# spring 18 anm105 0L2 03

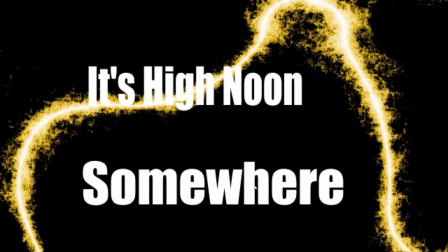And also, it looks like you have two different sizes here, which I think looks a little odd, and I think they're sort of not different enough, you know.
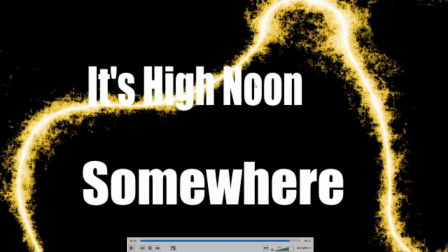Although this, you know, this font might look better if you did all caps. You might want to see how you like it with all caps instead.
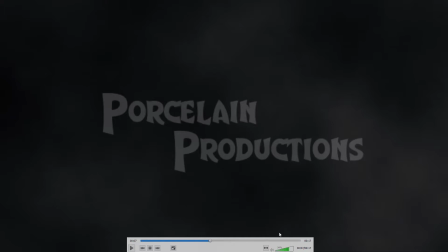And then the audio transition wasn't so great.
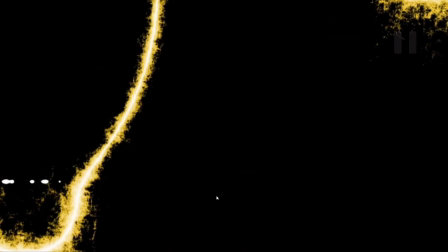So it cuts out completely and then comes in, and I think it'd be better if it faded out the audio.
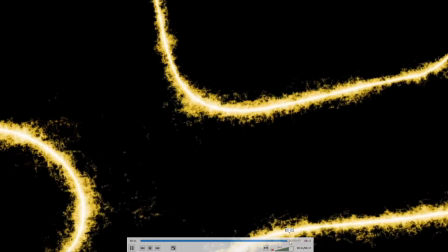And then same thing at the end. Make sure the audio and the visual both fade at the end.
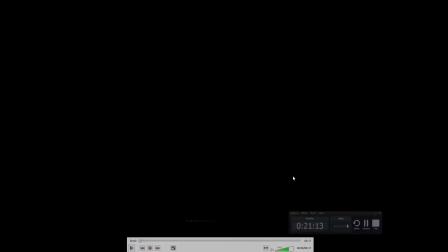And right now it's just an abrupt cut. Next up is Anthony.
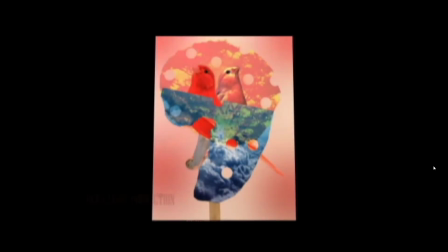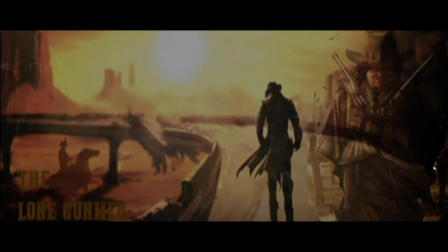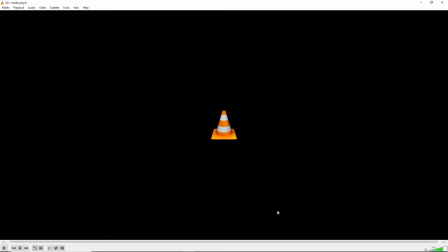Alright, some interesting elements going on there.
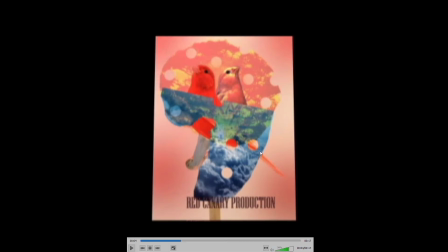So just to be clear, that throat clearing was not me. That was in the recording of the audio.
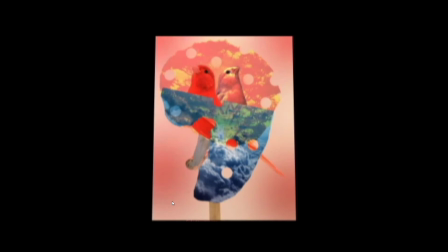So I guess, yeah, it's interesting.
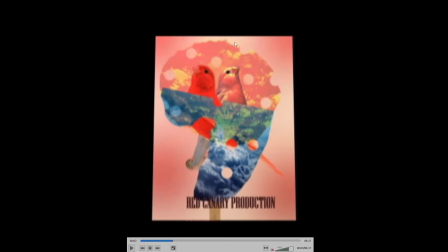I think that, you know, this doesn't fill up the frame, which isn't necessarily a problem. It's a bit of a busy image that's a little bit hard to read.
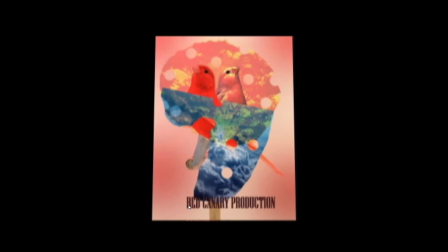But I guess, and it's also blurry, and I'm not sure why that looks sort of blurry.
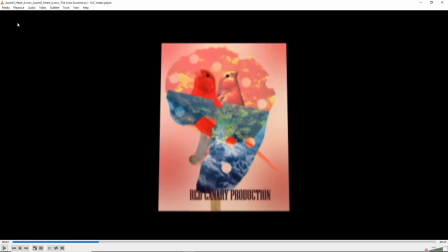Maybe it's just the size thing if we look at it.
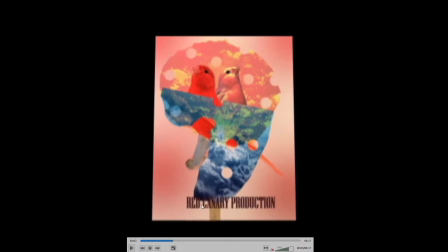Anyway, I'm not sure, but I think because this doesn't fill up the screen, you have the opportunity to use the rest of the screen to put Red Canary Productions here, because it just, especially right here where you have the kind of dark text on the dark background, it gets lost there.
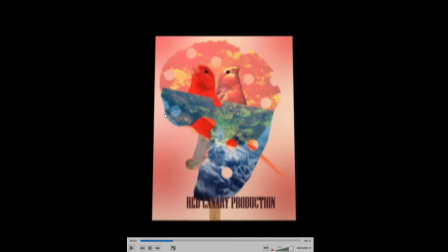I mean, the other thing you could have done is had this kind of pink sort of fading in and out color fill the rest of the screen, but and then you know Red Canary Productions or something. You can make it much bigger and more prominent, and right now it's a little hard to read and getting lost down there.
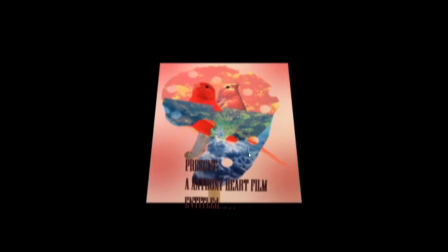So I try to do something different with that text. And then same problem here. I mean, that's barely legible because it's moving at a weird uneven pace, and then it quickly fades out.
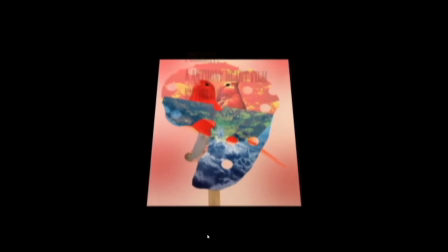It's like it's just, that's not working, that text. It's too fast, and it shouldn't be over this image.
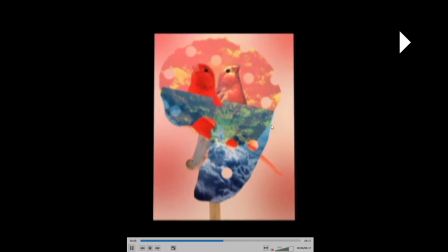I think you should use some of the rest of your screen real estate for that kind of thing.
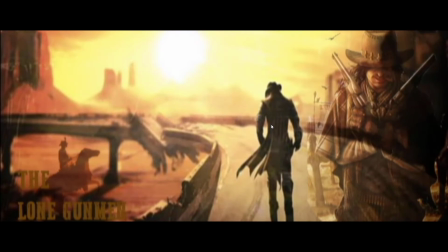There's some interesting effects on it, and again, pretty busy image and text that gets a little bit lost in the image.
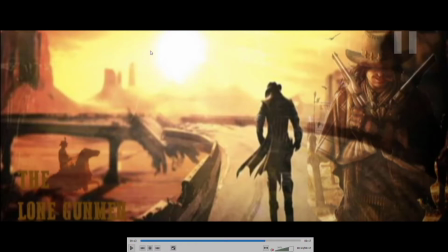So I think, you know, you could, if you had black text over this, for example, it would really pop because it's such a bright background, and black text would, you know, be high contrast there.
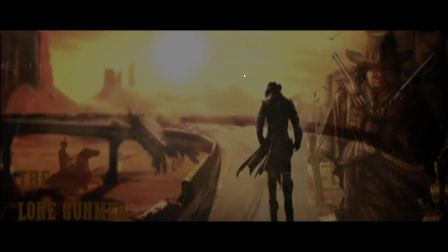So I think, you know, try something different with the text, and you know, think about having some sort of motion in the final image.
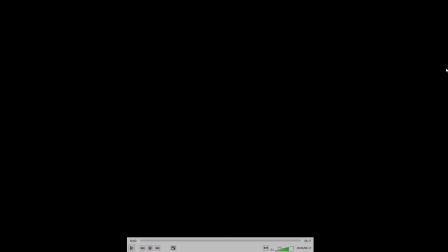Next up is Christopher.
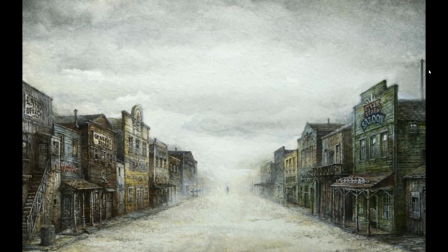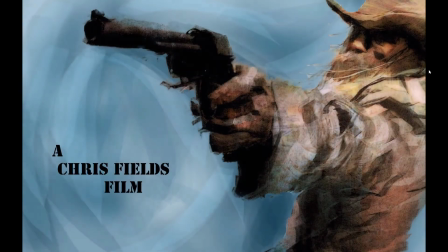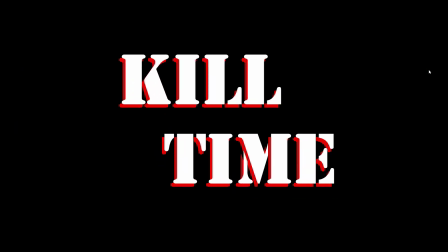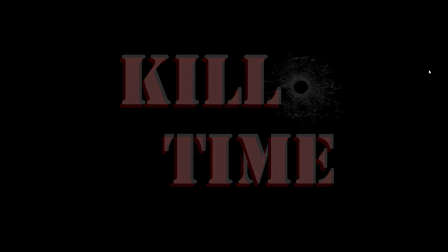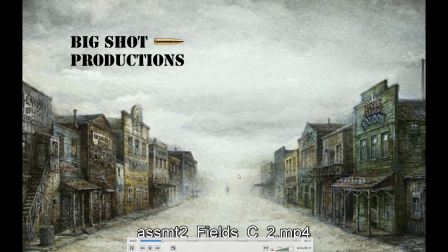Okay, so yeah, definitely some improvements on this one. Simple, but it's pretty clean, and I think that's good. I think it's kind of odd how the text just kind of suddenly disappears while this is slowly fading out.
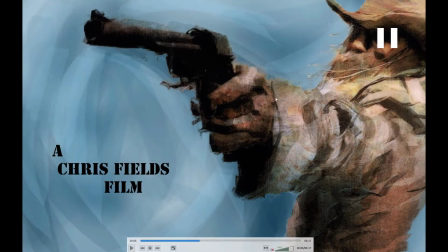I might have done a fade out on the text on the bullet as well. I like this with the foreground and the background moving separately.
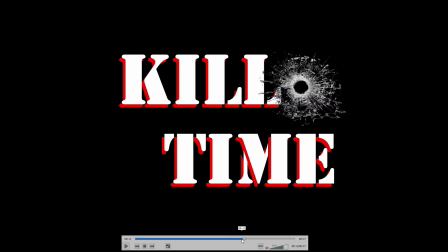I think that works really well, and you know, you've chosen a good spot to put your text there where it pops out from the background. I think this is pretty good.
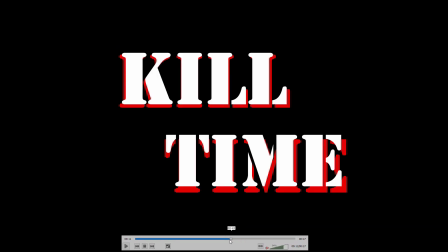I think it's sort of, there's some strangeness how I didn't really catch it.
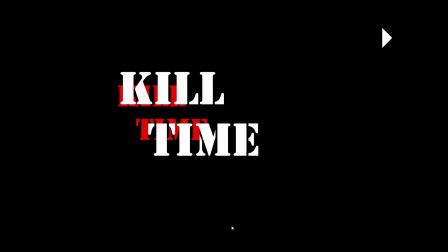I think
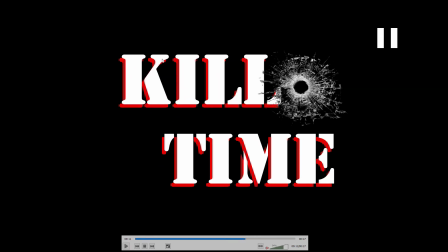just the way the red and the white is separate. I don't think it's reading that well. I would keep it all together. I think it's a little odd how that's separate.
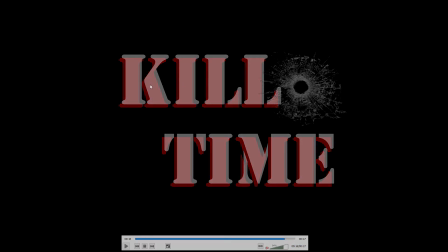I like that the bullet hole comes up separately there, and then especially on the fade out, it's weird that we're seeing the red through the white now. I'm not sure. I like that. I guess it's okay. Maybe it's just preference. And it seems like the video fades out, but it's the sound. Yeah, make sure the sound fades out as well.
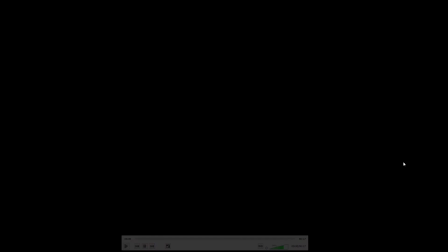Next up is Terrence.
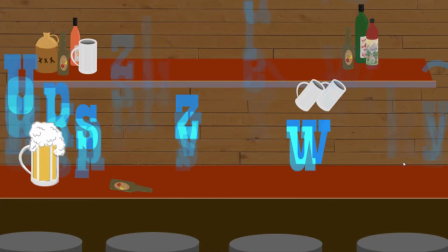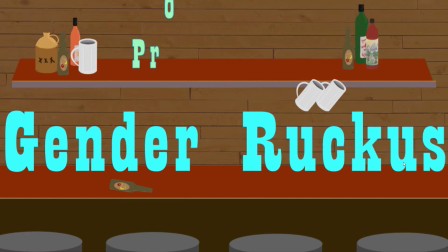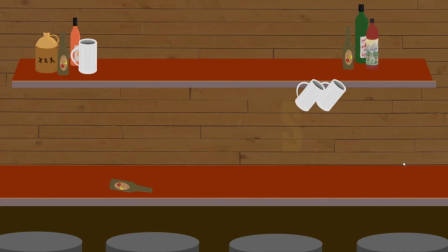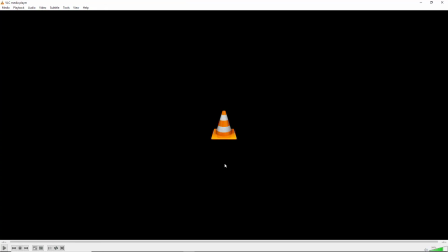Okay, so yeah, I think this is definitely improved.
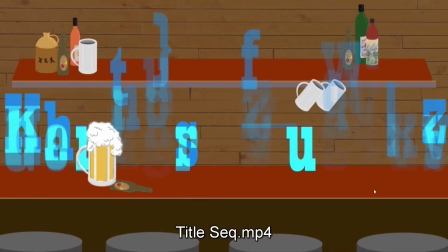Um, I thought that, the text effect is interesting,
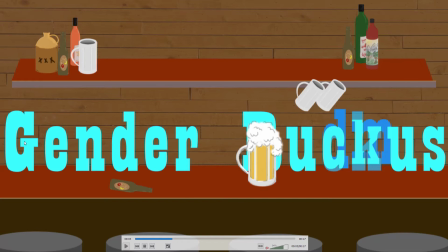although I thought the beer going across the frame was an interesting opportunity to have that be sort of a wipe that made the letters appear, but, just an artistic choice. You could obviously go either way.
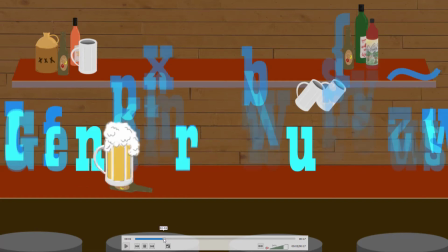I think it's a little odd that you've got this bottle on the counter, and it's almost like, first of all, it's too small compared to the beer stein, and also this goes right over it, which makes it feel like it's not even an object in the scene.
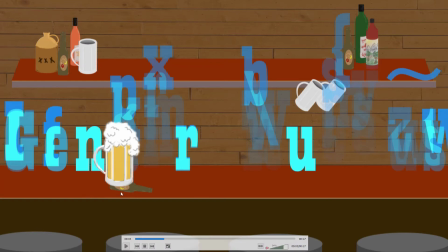So I think that, if you're going to have the bottle there, make sure it's scaled correctly and that,
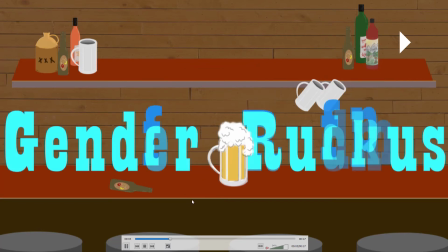it doesn't intersect with that other object. And also, don't get your text so tight to the edge of the screen.
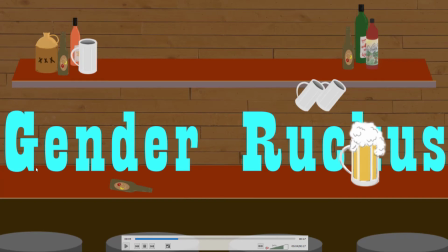Give yourself, scale it down a little bit so maybe there's more space on the sides, and that's a pretty big space between the text there. I might go for something a little closer together. I think that works fine.
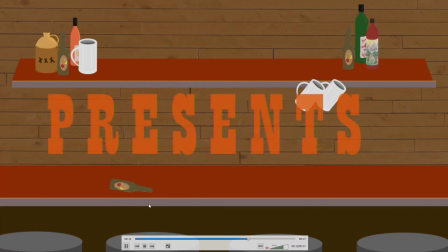There was some kind of little glitch there. Just that thing suddenly appears, and I guess to me it should either be there the whole time, or not there the whole time. But I think it should be there the whole time. I'm guessing that was just a little error you made.
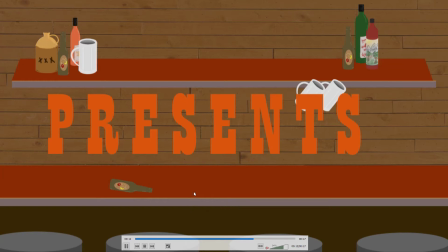Maybe the layer wasn't the full length of the sequence. And then
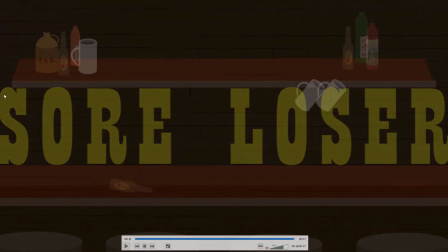yeah, that's okay, but again, I think you get too tight on the edge there,
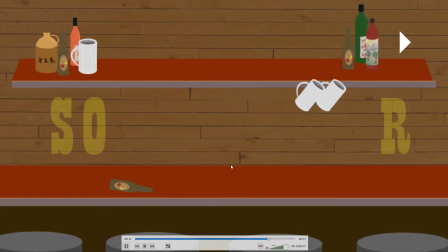so I might maybe have that go in and give yourself a little bit more time to do it.
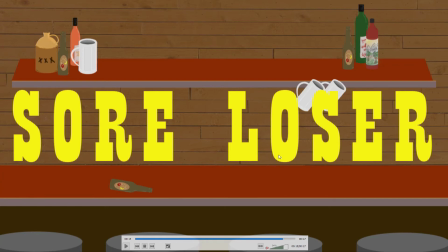And I think because the main motion is the beer mug sliding across, it might be interesting to kind of repeat that to get these to appear from the other direction. You could slide another one, but that's not absolutely necessary. It was just a thought.
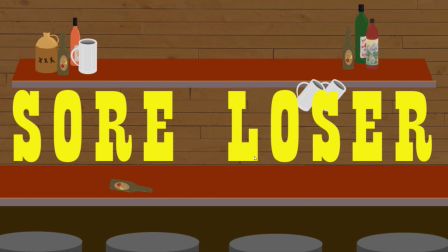But overall, yeah, I think it looks good, has a nice consistent look, so good work on that.
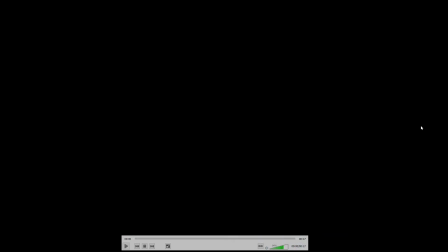Next up is Henri.
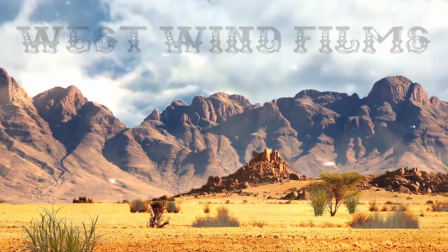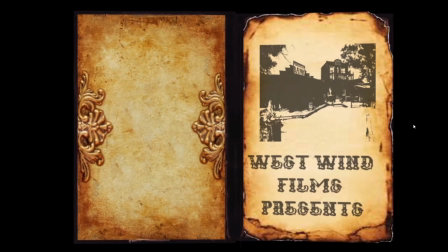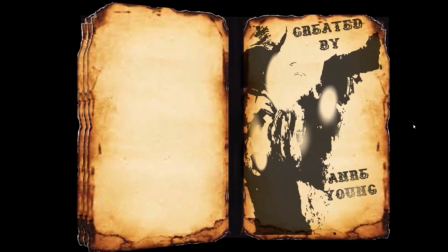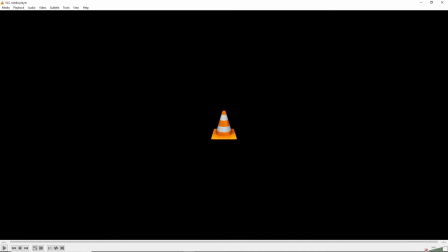Yes, there's a lot of really good stuff going on here. Definitely a number of improvements.
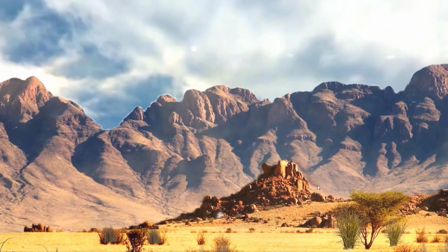Really like the moving background and the sky, the different layers.
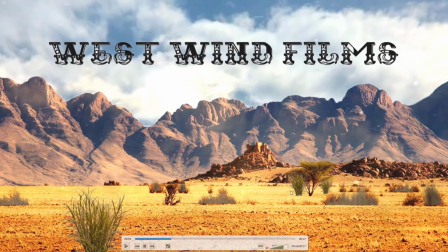I mentioned, it might be better to have the grasses moving more consistently just because, wind's going to blow them all the same way and they look almost too bouncy. I might kind of just get a little more subtle with the movement, not quite so much back and forth,
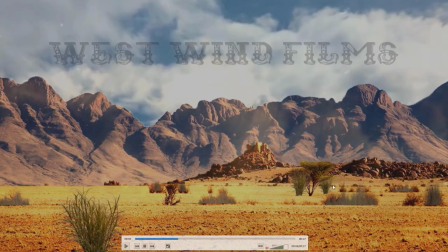but maybe just like one sort of wind gust that kind of blows them and then they react rather than the sort of back and forth and back and forth.
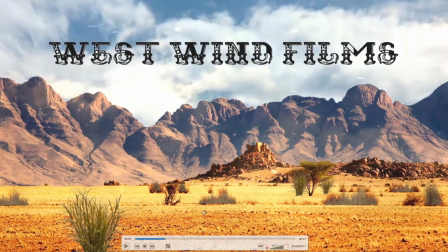But that's all right. You might have done more. You could do more.